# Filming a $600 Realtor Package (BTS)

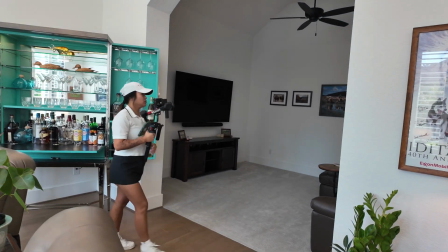We're gonna get a detail of this movie lights with this couch right here.
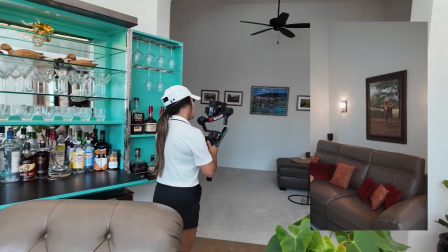I'm just gonna sway a little bit and push up.
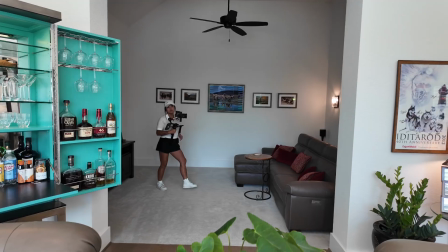Now I'm gonna get a shot that is like straight on with this light, and then this will get us out of this room.
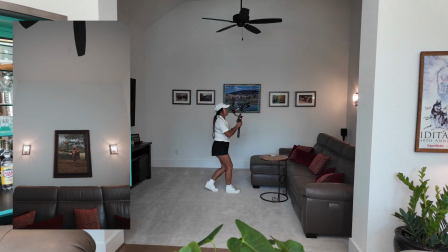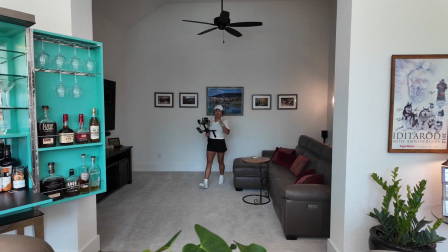All right, one more shot I'm gonna do is just a straight walk through into this room.
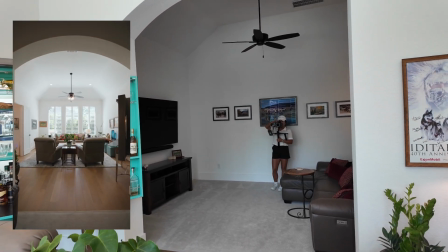Then we'll head outside and do the finishing details.
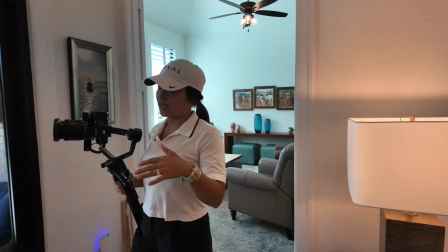All right, so there are 2 double doors right here. What I'm gonna do is obviously feature them.
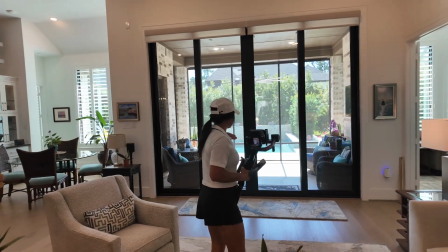So how are we gonna feature them? I'm gonna do a door transition where the doors slide open.
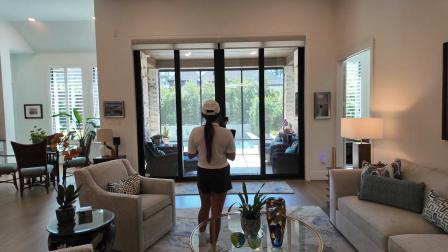What we're gonna do is go ahead and get this in focus, be right in the middle, and I'm gonna walk straight towards the doors, right?
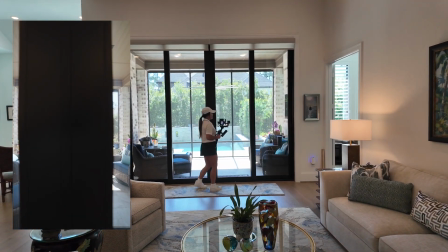Now, I'm gonna pause that clip, open the doors.
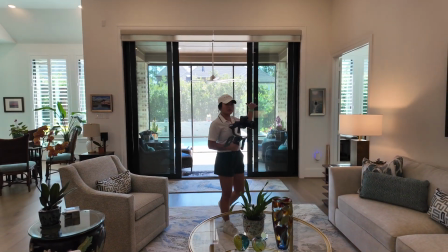Now I'm gonna expose for the outside, which is gonna be where the final shot is, this porch area.
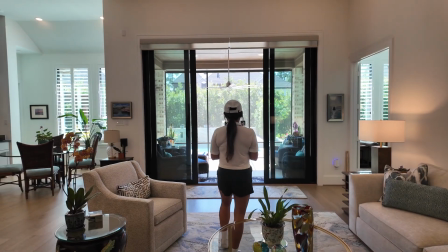Go ahead and expose for that. Do the exact same shot I just did with the doors closed and walk straight in.
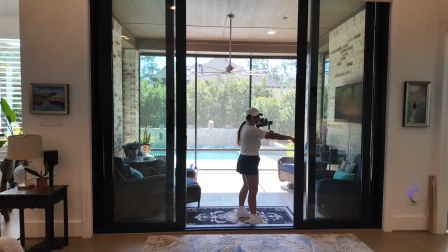All right, now we can go outside. I do want to feature this screened in porch right here.
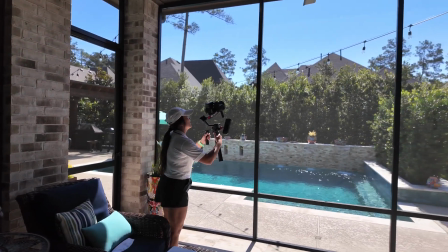So I'm gonna go ahead and get a shot where I'm in PTF right here.
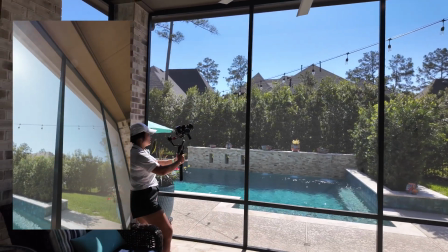And I'm just gonna twist it down and around to show that you do have a screened in porch.
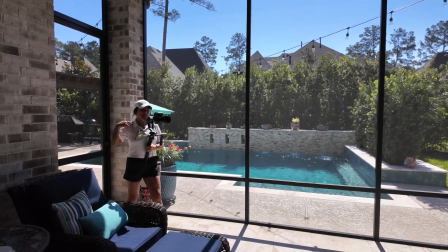Now the next shot is gonna be me kind of like just walking backwards.
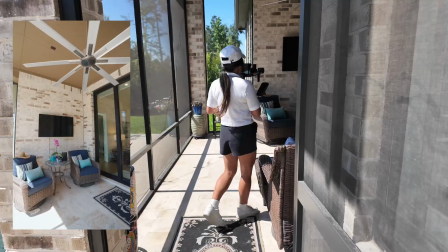Then we'll get outside. We're gonna go ahead and get this shot here.
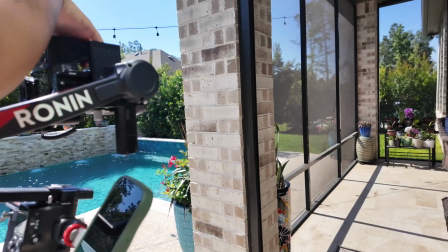Okay, now stay right there. I'm gonna get this nice detailed shot right here of this area.
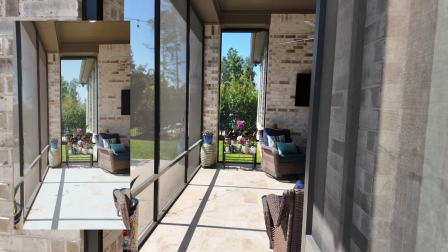This is gonna be really, really nice to just add in. Isn't that nice?
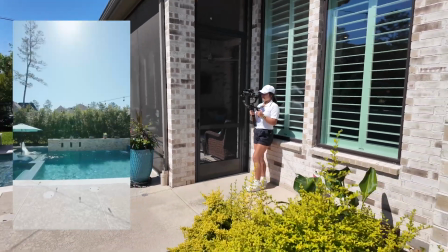All right, we're outside now. Gonna get a wide angle shot of just a straight push in right here.
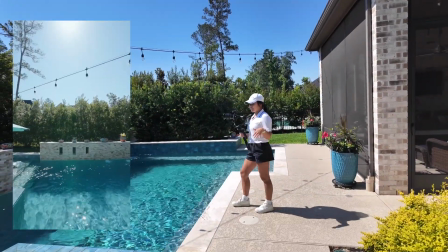Now outside, you can kind of go crazy with the details, right?
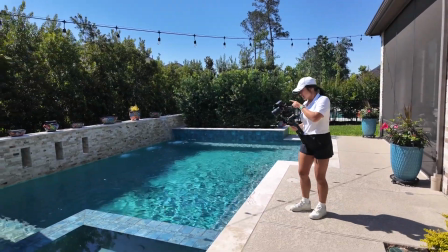So I'm gonna go ahead and go get this pool area, this tile right here where it switches from the hot tub to the main pool.
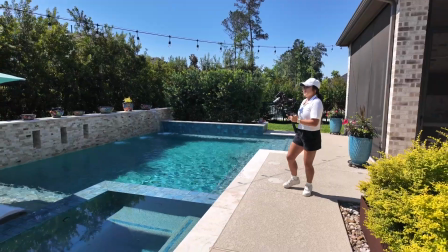I'm gonna go ahead and do a little orbit shot around here. Next shot, I'm just gonna go push in straight to this pergola area.
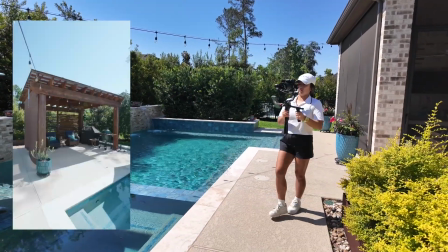And I'm just gonna do a straight push in right here.
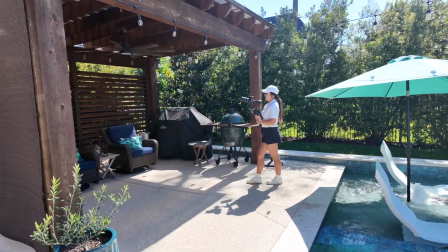I'm gonna do a little detail shot going up to this area.
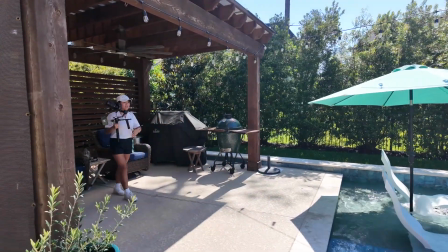Now I'm gonna go ahead and do a wide angle shot, pushing straight into the pool.
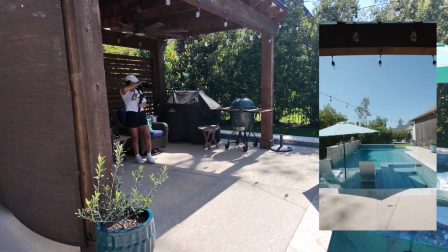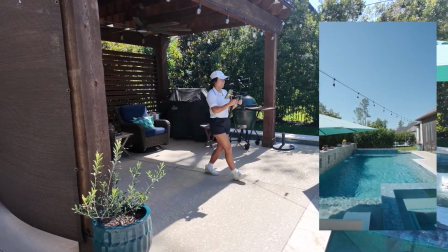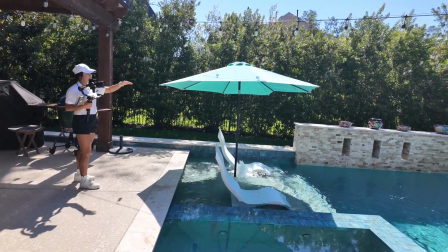Next, I'm gonna do a little detail shot of the fountains coming out of the pool.
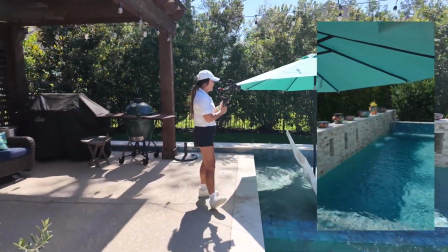So I'm gonna zoom in to 35, hit a little PTF sway shot there.
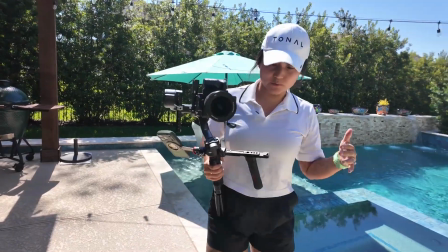Now I'm gonna go ahead and get another wide angle shot from this corner.
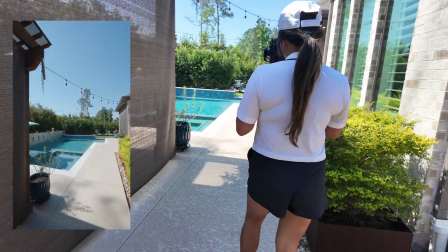I'm gonna start further back and push in and turn towards the middle of the pool.
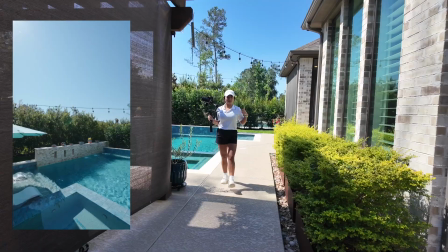Like that. Now a good shot to throw in is foreground. Love using foreground for detail shots.
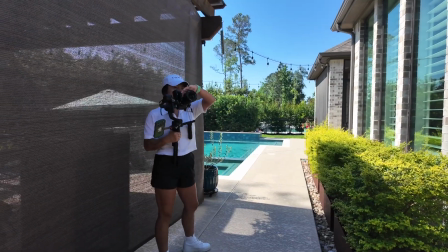I'm gonna use this little plant here to showcase the hot tub. I'm gonna zoom into 35, use this plant as foreground,
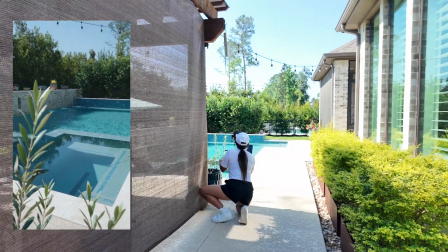and like reveal it, kind of reverse reveal it.
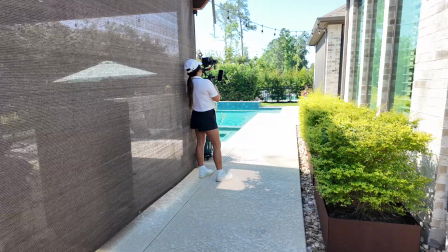I'm gonna showcase the string lights now. I'm just gonna do PTF and just do a little mini orbit around the string lights.
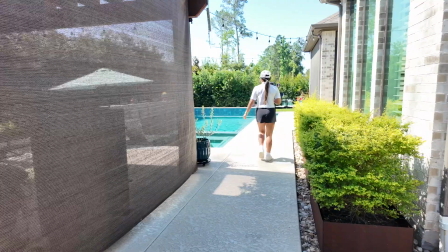Now we're gonna go over here.